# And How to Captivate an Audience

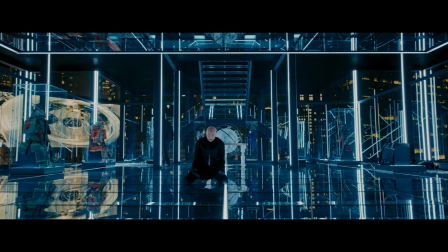You can rely on your audience to extrapolate. The third one John suffered from a lack of subtext with the dialogue rubbing it in your face and it really took the tension out of a lot of the dialogue.
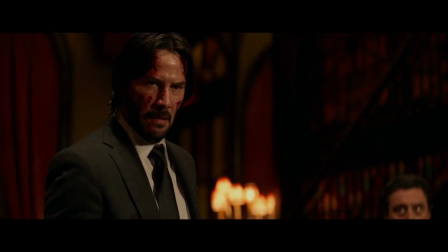After Centino is blown away by his own stupidity in the Continental, we are launched into the final sequence and it is ten minutes of excellence.
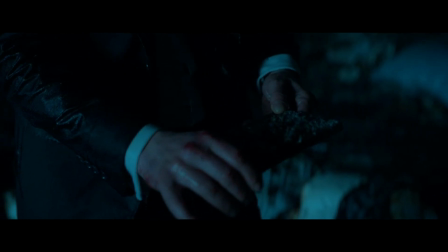John is found in his burned-down house as he finds his wife's keepsakes.
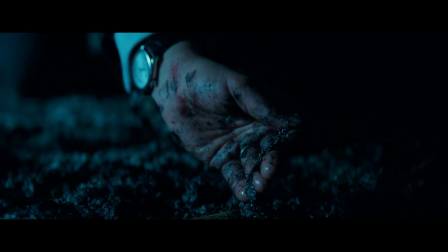John returning to the house is him slowly coming to the terms with the consequences of his original refusal of the marker and he sinks deeper into the emotional depths.
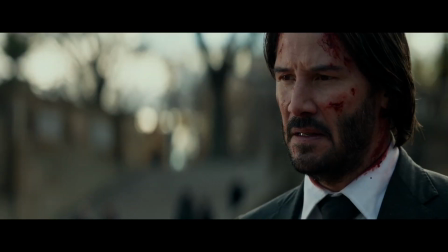The concierge smilingly summons John to the principal's office and after Bergen broke the house
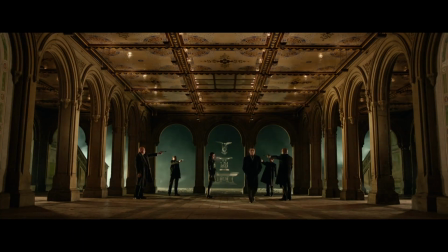rules in the first one We know what the consequences could hold for John after he did the same Luckily,
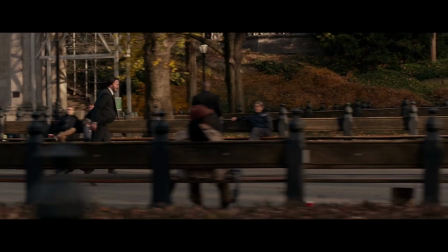Winston has a big old soft spot for John It gives him a head start after giving him a fatal warning without the need
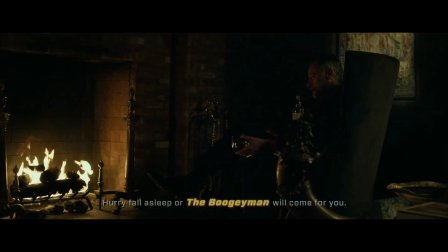for any dialogue using audio and ambiguous visual cues John comes to terms with what the future holds.
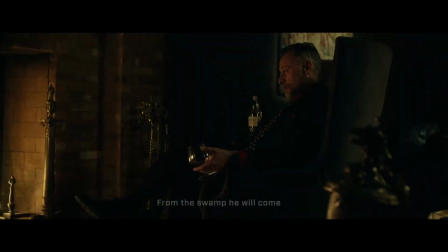I'm always taunting the scene It's been through hell, but so much of it is self-inflicted So of course there's a sense of empathy,
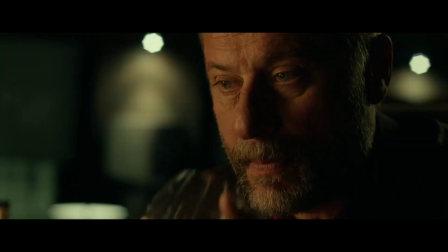but also he is not even remotely blameless We can understand to an extent why he reacted the way he did.
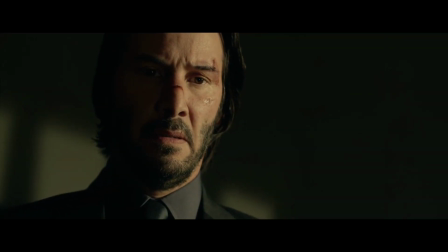The two sides of him, the sentimental and loyal John, and the dull commercialist boogeyman that enjoys what this underworld has to offer.
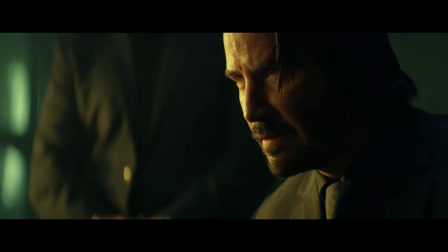The use of blocking and shadows only lighting one half of someone's face. We all have a darker side.
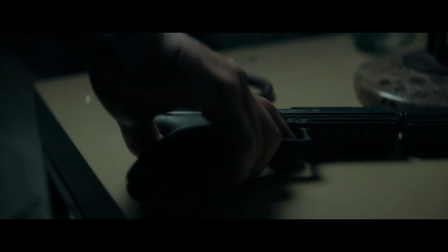Sentimentality reflected on his bedside table displaying his wife's bracelet and Daisy's collar.
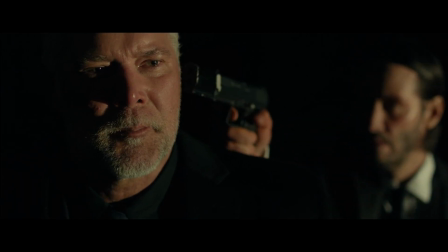He's loyal when he tells Francis to go home and not killing Cassian, but he's also very easily manipulated by Santino,
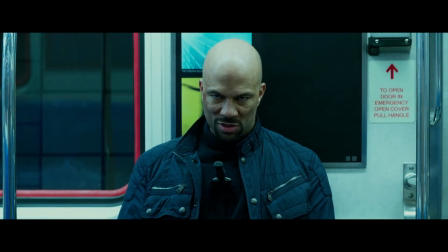and emotional when he kills him out of revenge,
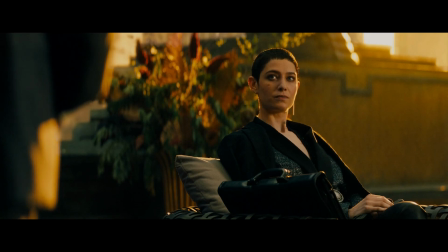knowing how it will reflect on winston and the continental and knowing what the high table is capable of and how ruthless they are winston
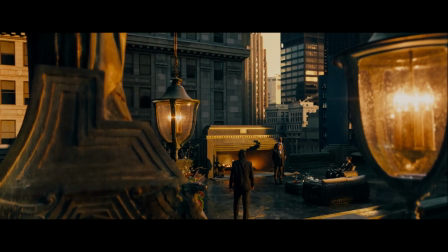has his darker side he's helpful and is willing to break the rules to help john but also uses him in getting his hotel back in the last
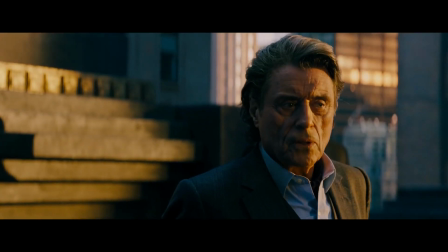movie john got out of the business because of his wife and what was he planning on doing after she's gone i think he would have been
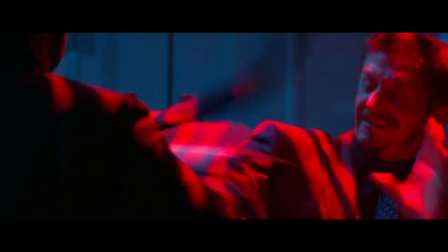pulled back gradually regardless of the beagle he's not called the boogeyman just because he is simply
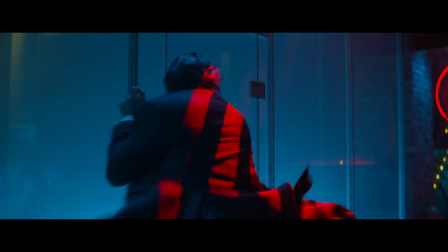good he's the boogeyman because he is ruthless tenacious and enjoys what he's good at.
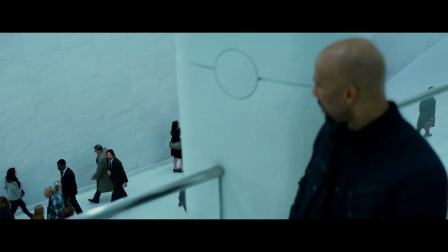I know there was some locker room insult aimed towards the third one but at least they never had the subway scene.
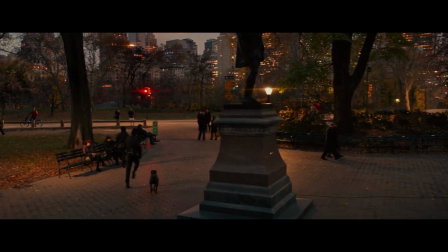I hope my video entertained you more than John Rick's running and if it did please consider subscribing so I can start making my own gold coins and remember to give your good boy or good girl a bet.
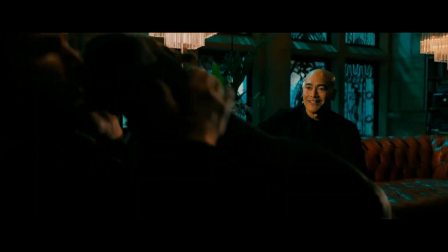They deserve it.